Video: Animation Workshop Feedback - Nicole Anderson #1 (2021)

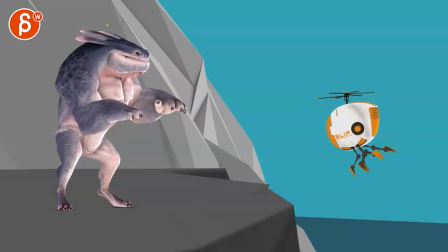(12:30)
Because it's straight up. So it's going to be a bit more weight focused, physics and balance. Versus, like, if it would jump this way, it can use the legs to override, you know, whatever physics, because it's now jumping and breaking that. But this, there's nothing where it's holding on to something to crawl its way forward.
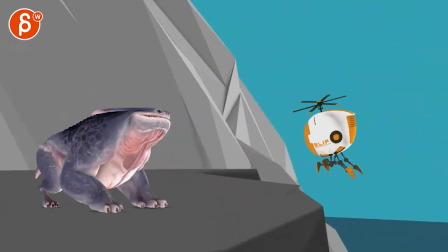(12:50)
And I don't think the rest of the animation is that stylized, if that makes sense, where you can push that up and down like this.
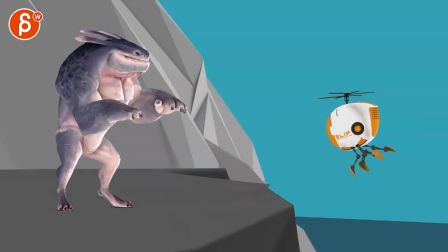(12:57)
So to me, this should be a bit more physics-driven in terms of up, couple, like, 2-3 frames, hold, going up, and then drop.
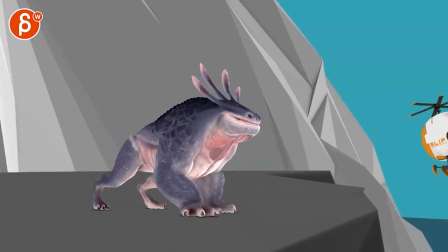(13:08)
That's kind of that.
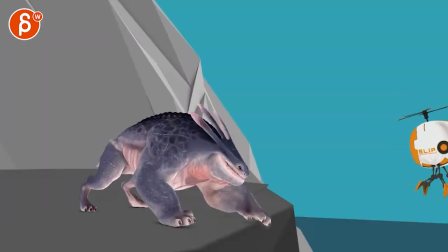(13:12)
The robot's cute. Maybe a bit spliny.
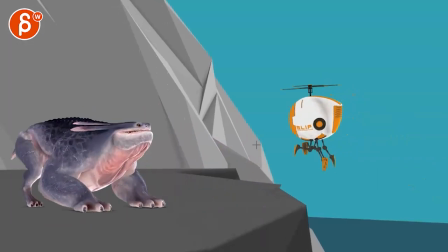(13:16)
It could have some moments where you, for contrast, where this is bigger and smaller. So the small would have a bit of a zoom, zoom, zoom, zoom, like a bit of some faster moves, a little bit.
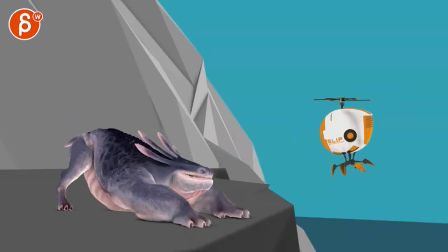(13:28)
Like even this back here goes straight back where I would rotate it. So the rotors are like this and it's kind of leading with the rotors.
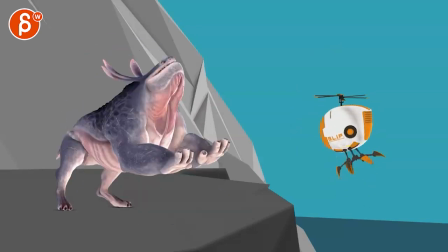(13:37)
Going back and forth. You can keep this loose if you want. That's the only thing about this.
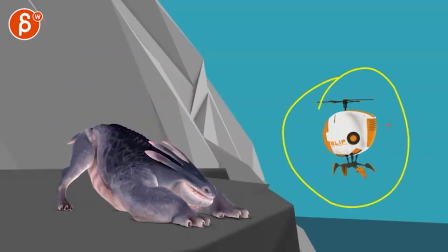(13:42)
This guy feels a bit loose. But I love this guy and I want to animate this guy in the future as well. It's cute. I love the mechanical robot-y things. And that's kind of that. All right. Thanks. All right. There's an email. You can sign up. You can start whenever you want. You can submit whenever you want. You get 16 submissions. Either way, a like and subscribe would be awesome. All right. Thank you.